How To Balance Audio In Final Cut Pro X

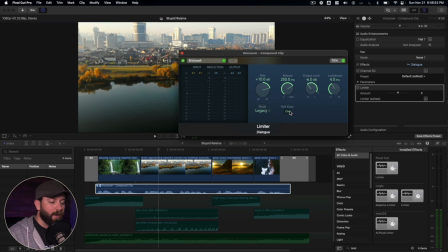[8:08]
So the soft knee effect will allow for a softer, less abrupt effect.
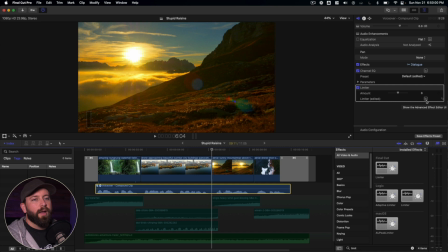[8:12]
So because I recorded the clip, whisper quiet, I'm going to change this in here to be a little bit higher on the output. That way it's going to reach closer to negative six on the actual output out here.
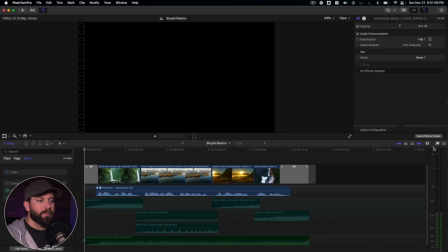[8:27]
All right, that's looking pretty good. I'm going to adjust our space a little bit, close the effects browser, press shift C to get a better view here.
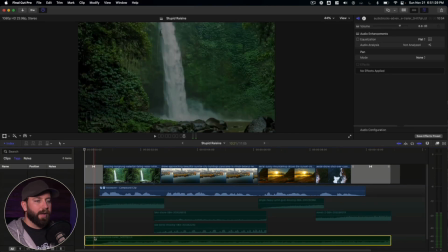[8:34]
Now we're going to do is look at the music. So let's get the music balanced before we dive into the sound effects, which be the last layer.
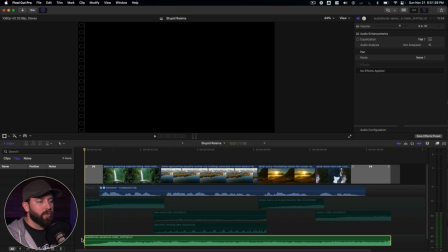[8:41]
Press V, press the V key to re-enable that and let's play it back.
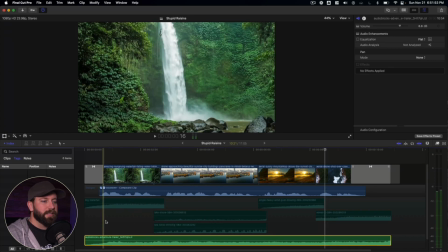[8:49]
All right, so it sounds like it's still a little too high. So we're going to bring this down a bit.
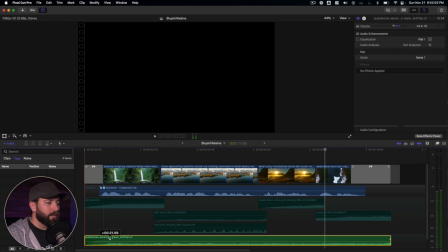[8:56]
Let's try negative 10 and we're going to create a fade in and a fade out. Let's play that back and see how that sounds.
Our world is full of life.
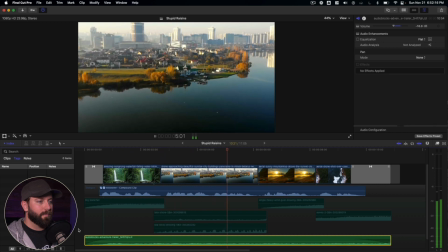[9:09] Don't miss out on the beauty our world has to offer. Take time to notice.
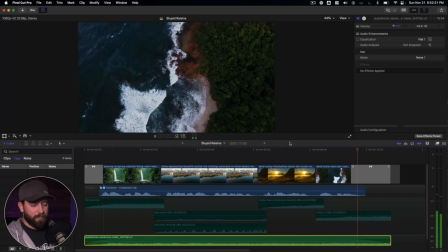[9:15] Go outside.
Solid. So there's just enough music to create the mood for the track, and we can still hear the voiceover coming through.
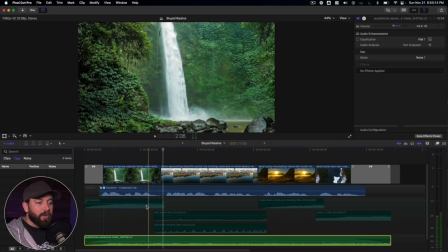[9:26]
And when they're partnered together, it sounds fantastic. So the next thing we're going to look at is these sound effects. and this just adds another layer. So in a way this video, it almost feels two-dimensional.
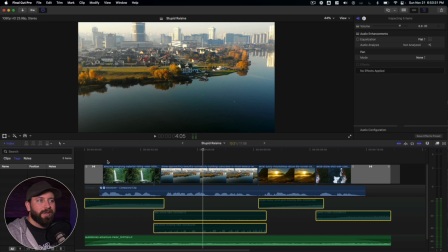[9:43]
You know, we've got the voiceover, we've got the music, we've got the visual, but it just feels like the scenes are not popping out at us.
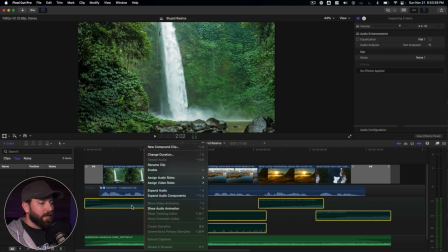[9:51]
So I brought some sound effects in here and I'm gonna go ahead and enable these.
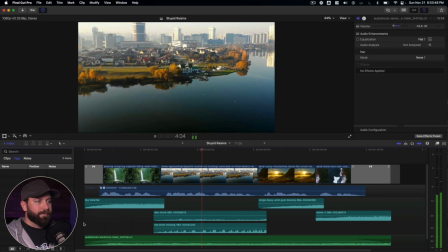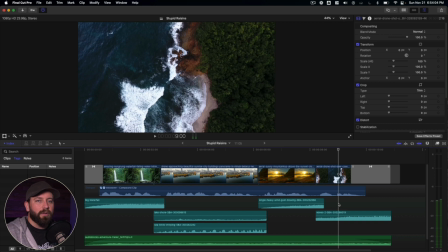[10:06]
We really do want each of these sound effects to just be subtle ambience for each clip.
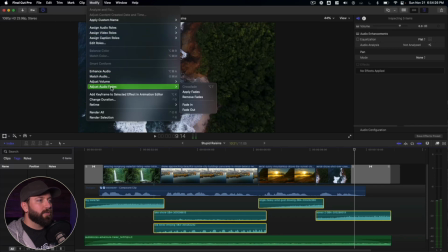[10:12]
So we're gonna highlight all these clips, go up to modify, down to adjust audio fades, and we're going to apply fades to all.
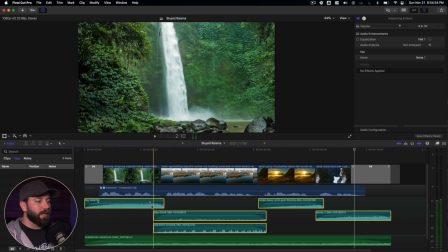[10:20]
So now we'll have a fade in and a fade out on each of these clips. That's gonna help, especially with the waterfall. And you'll notice the way I've placed these sound effects is each one is overlapping so that way you kind of hear the next clip coming in
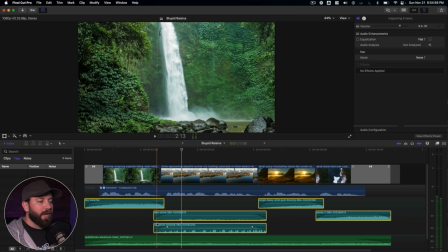[10:33]
and the other one is fading out so that way it creates for a dynamic change and shift where it's not just an abrupt so we especially want
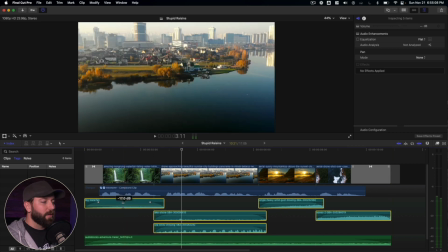[10:42]
to change this big waterfall sound so let's drag that down to the point where let's try negative 17 and let's listen to that back that's great now those birds are a little chirpy a little loud let's bring them down too and maybe a little bit less of that water. We don't want that water's kind of far away, so we don't want it to feel like the mic was placed next to the ground.
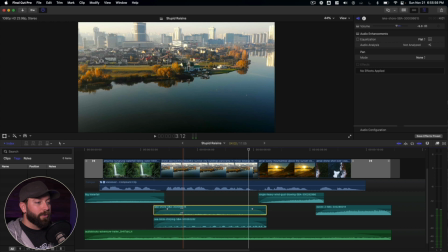[11:09]
All right, so the water and the birds sound about right. The birds are a little closer. We could probably bring them down just a smidge and more. Very nice. Now this next one, it looks like we didn't start that soon enough, so we want that to come in
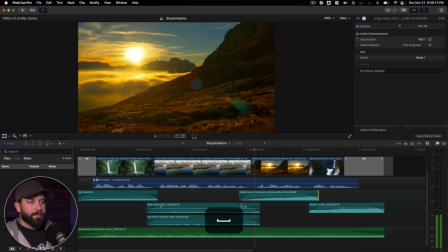[11:23]
and then fade as we come to the next one. let's go ahead and play that back all right
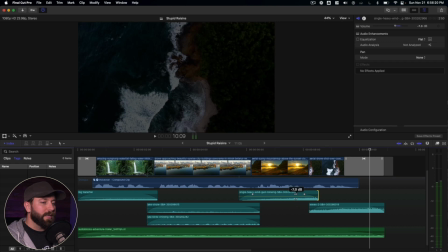[11:32]
so that sounds pretty good it's a little loud we'll bring that down as well and then the waves
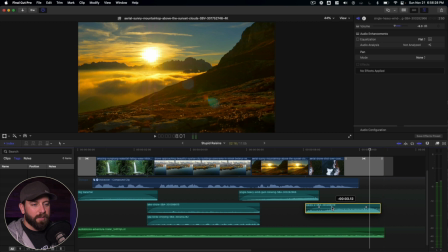[11:37]
this last one we're gonna want that to come in like that nice and easy
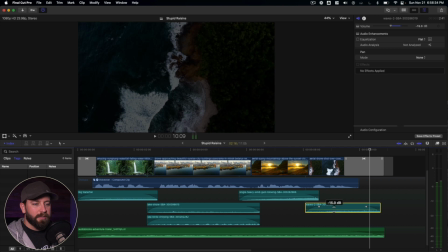[11:41]
and then let's bring this down quite a bit let's have that we'll drag this fade to match the fade of the audio as well as the transition here.
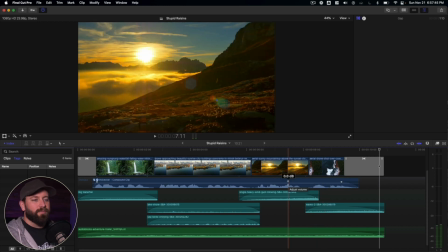[11:55]
Solid. Across this whole timeline, it does sound like the voice is a little low. Again, went with a very whisper quiet.
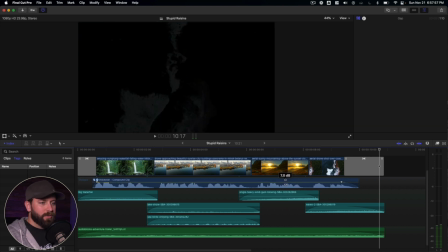[12:02]
Did a very quiet voiceover. Let's go ahead and drag that up just to the point where it's getting into the yellow. Typically, you'll find that that limiter that we used earlier will kind of balance everything out. But again, we went with whisper quiet style.